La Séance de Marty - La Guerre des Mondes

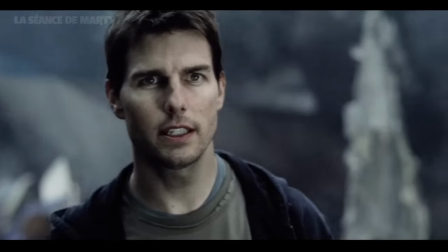(33:38)
Et là encore, j'ai quelques réserves sur ce passage qui n'est là que pour faire de l'exposition.
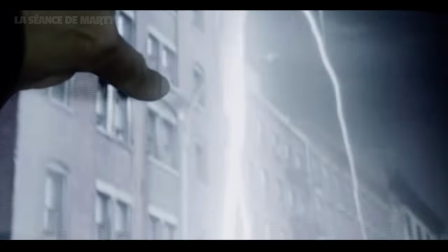(33:42)
Que la journaliste lui rapporte l'ampleur de la situation ou qu'elle lui explique comment les aliens ont pu rejoindre leur appareil, passe encore.
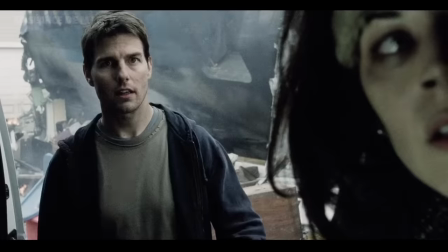(33:48)
Mais pourquoi on a besoin de voir à la télé les machines envahir la Terre? Je veux dire, le dialogue entre les deux était largement suffisant.
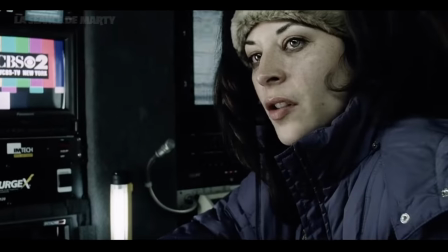(33:55)
Ça a l'air anodin, mais j'aime tellement ce parti pris de nous refuser une vue d'ensemble que j'aurais vraiment aimé qu'ils le tiennent jusqu'au bout.
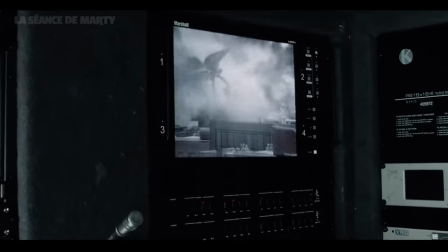(34:01)
Qu'est-ce qu'on s'en fout de voir ces images de JT où les tripodes détruisent de grandes villes? Le plan est dégueulasse et ça rappelle juste les couvertures du bouquin.
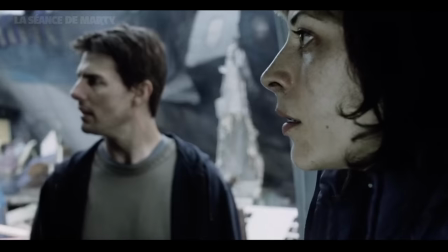(34:07)
Si on reste dans le flou, leur film est d'autant plus. Oh putain, allez, scène suivante, on se casse!
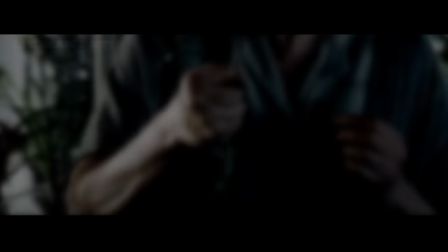(34:18)
Spielberg a déclaré « Un des animaux les plus laids qui soit est l'esprit d'une foule. Une foule qui agit comme un organisme, dans un seul et unique but.
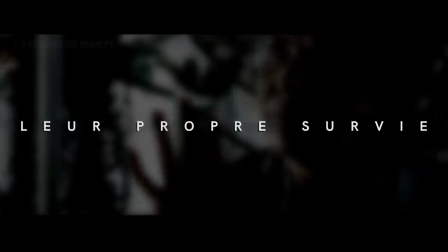(34:25)
» Là, si vous avez déjà vu La Guerre des Mondes, vous savez de quelle scène on va parler maintenant. Celle qui est de très loin la plus violente de ce film.
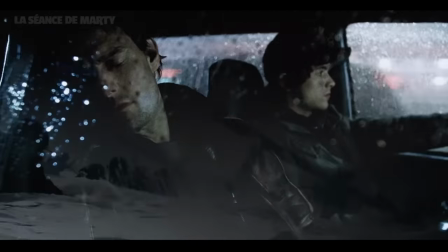(34:39)
Celle qui n'a rien à envier à la terreur ressentie sur les plages normandes du soldat Ryan, qui saurait faire passer les dents de la mer pour un film d'enfant.
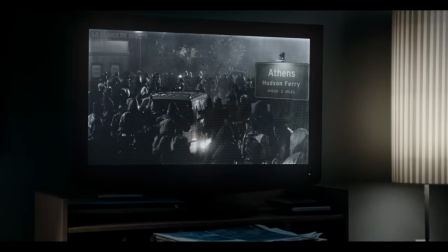(34:46)
C'est bien simple, jamais Spielberg ne m'a autant foutu les boules. C'est fou de se laisser ainsi manipuler par la mise en scène.
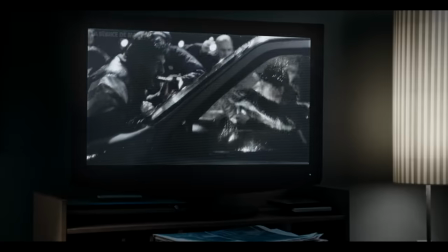(34:52)
Elle se joue de nos stimuli. On a peur, on est en colère, on n'arrive plus à penser.
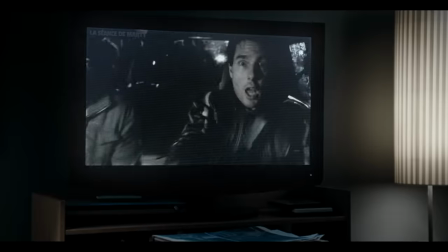(34:56)
Et franchement, quand la voiture se crache contre le poteau et que les gens se ruent sur les portières, je me souviens avoir ressenti un profond sentiment de dépression.
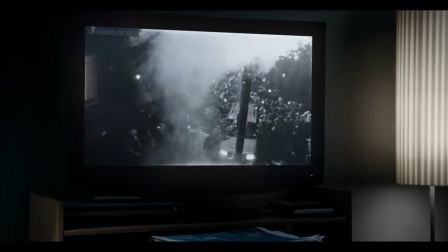(35:03)
J'avais envie de choper le film par le col pour lui dire « Mais qu'est-ce que tu veux ?»
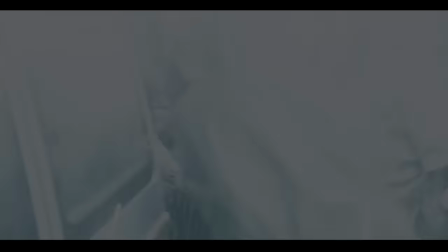(35:10)
Après, je sais pas exactement ce qui rend cette scène aussi incroyable. La claustrophobie qui monte crescendo dans l'habitacle de la voiture,
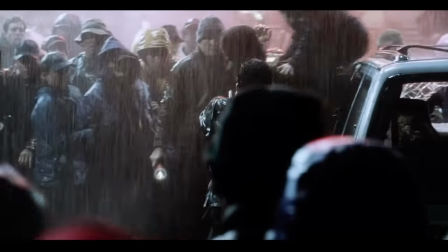(35:17)
l'absence totale de musique ou encore l'utilisation de la couleur rouge qui s'accentue à mesure que la situation s'aggrave.
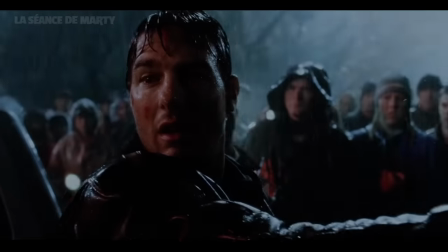(35:23)
Et qui, évidemment, atteindra son paroxysme lorsque l'on fera usage de ce fameux pistolet que Ray a immédiatement pensé à prendre quand il est parti de chez lui.
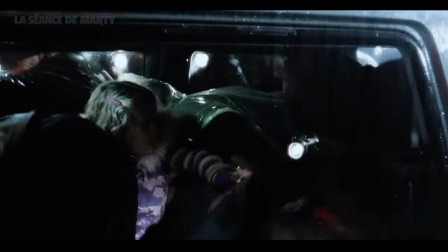(35:30)
Lorsque nos instincts sont viciés par la peur, il est important de se demander ce que veut dire se défendre.
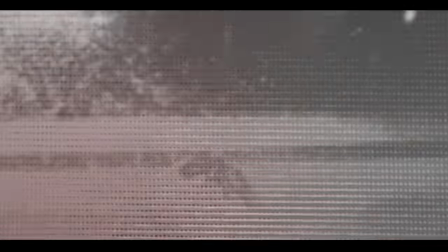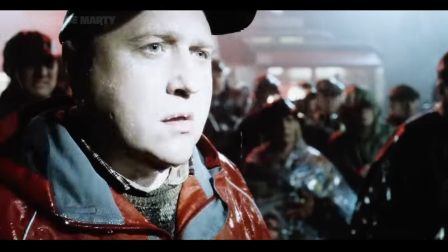(35:43)
Dans un pays où l'on peut acheter une arme à feu comme on achète un poulet, je trouve que le message est assez clair.
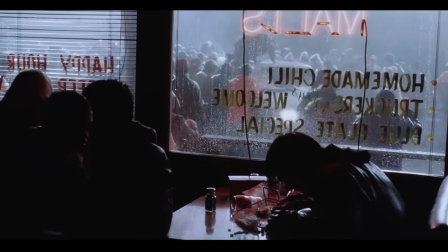(35:48)
Voilà ce que j'appelle du cinéma. Je serai plus rapide sur la seconde partie du film qui, comme vous l'aurez deviné, m'intéresse moins que la première.
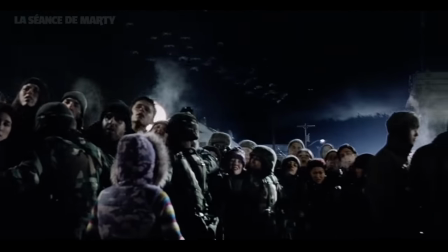(36:01)
Cela dit, je l'affirme, le film ne baisse jamais en qualité.
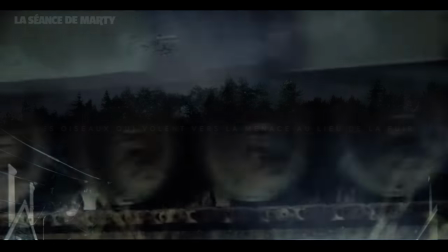(36:04)
Les idées de mise en scène se suivent sans se ressembler jusqu'à la fin et rythment la fuite des protagonistes dont on ne quitte jamais le point de vue.
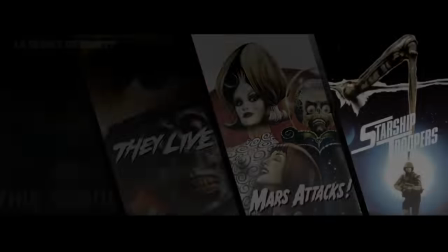(36:11)
J'insiste là-dessus, car c'est vraiment ce qui fait selon moi la force du film. Spielberg sait pertinemment ce qui a déjà été fait avant lui, ce que les gens ont déjà vu dans d'autres films.
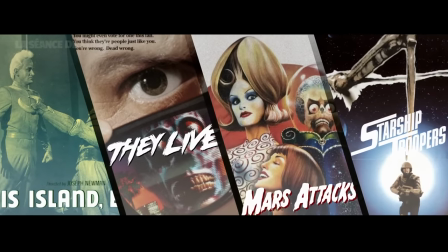(36:18)
Et on devine que toutes ses intentions de mise en scène sont faites en fonction de ce postulat.
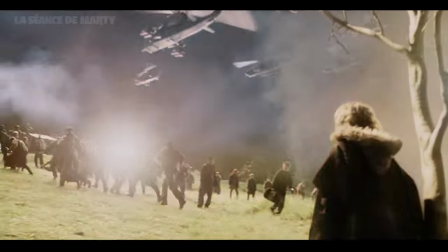(36:22)
Comme dans cette scène où la guerre semble faire rage derrière une colline, que Spielberg ne franchira jamais, préférant se focaliser sur Ray forcé de dire adieu à son fils.
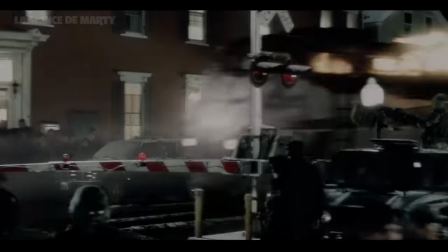(36:30)
Tout du long, le hors-film est toujours très bien exploité. Comme dans cette scène où Ray, au milieu d'autres déportés, s'arrête pour laisser passer un train en flammes,
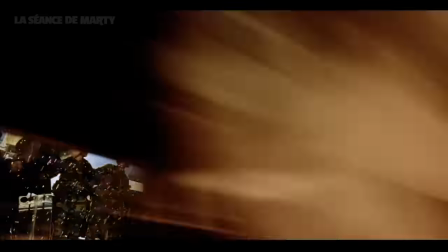(36:37)
ce qui nous fait prendre conscience de l'ampleur de la catastrophe partout dans le monde, sans avoir besoin de s'éloigner de leur point de vue.
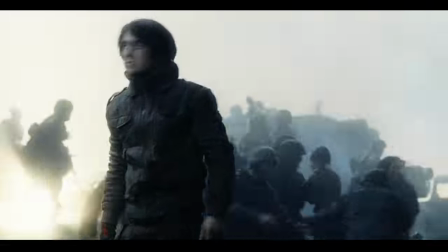(36:43)
D'ailleurs, je passe sur la scène du ferry et sur celle où Robbie se lance à l'assaut pour arriver directement au dernier tiers du film,
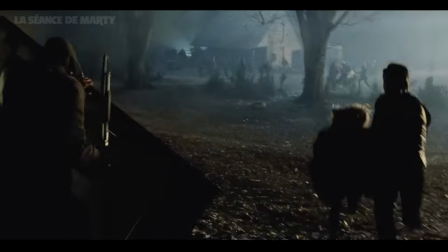(36:48)
où Ray et Rachel trouvent refuge dans une vieille cave abandonnée aux côtés d'un type nommé Harlan,
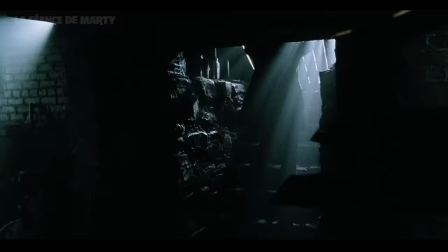(36:53)
joué par Tim Robbins, et dont la première apparition ne manque pas de subtilité.
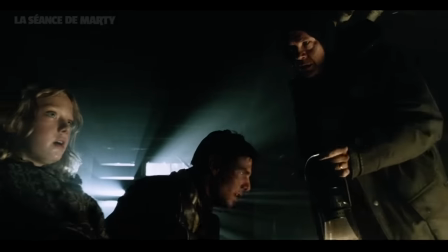(36:59) Je ne vous ferai aucun mal.
Bref, pas besoin d'avoir vu le film pour deviner que ça va mal finir et que ce personnage va bien foutre le bordel.
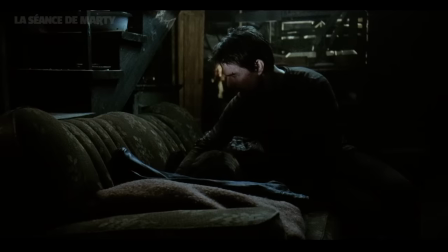(37:06)
Cela dit, toute cette séquence est très importante. Parce que ce film déconstruit totalement le mythe de l'humain qui redouble de courage et de solidarité lorsque la menace est réelle.
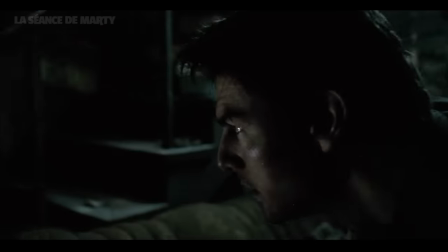(37:14)
Comme Wells avant lui, Spielberg nous montre qu'au contraire, nous ne sommes pas préparés. Que nous serions prêts à nous entretuer pour une bagnole.
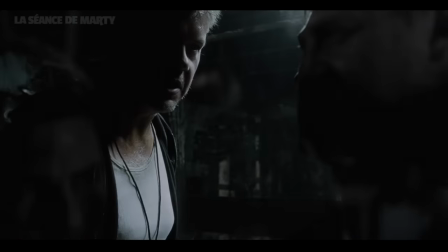(37:20)
Qu'on ne peut compter sur personne. D'où l'importance dans le récit de ce personnage rendu fou par la perte de ses proches, qui se prend pour un résistant.
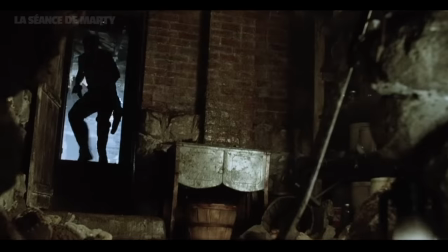(37:27)
Persuadé de pouvoir inverser la tendance avec son petit fusil, de pouvoir rejoindre les tunnels du métro en creusant un trou avec sa petite pelle.
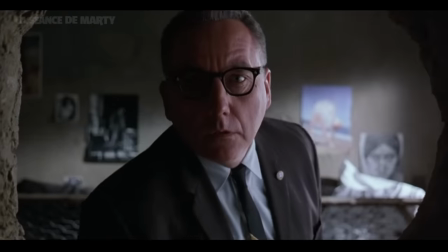(37:33)
Parce que oui, dans ce film, même Tim Robbins, quand il creuse, ben ça sert à rien.
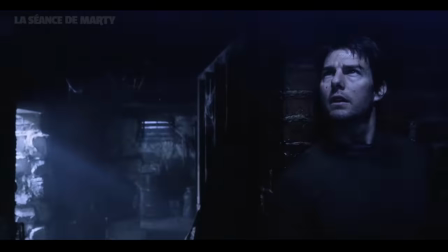(37:38)
Chaque fois que l'on s'imagine être à l'abri, on se rend compte qu'on est encore plus dans la merde.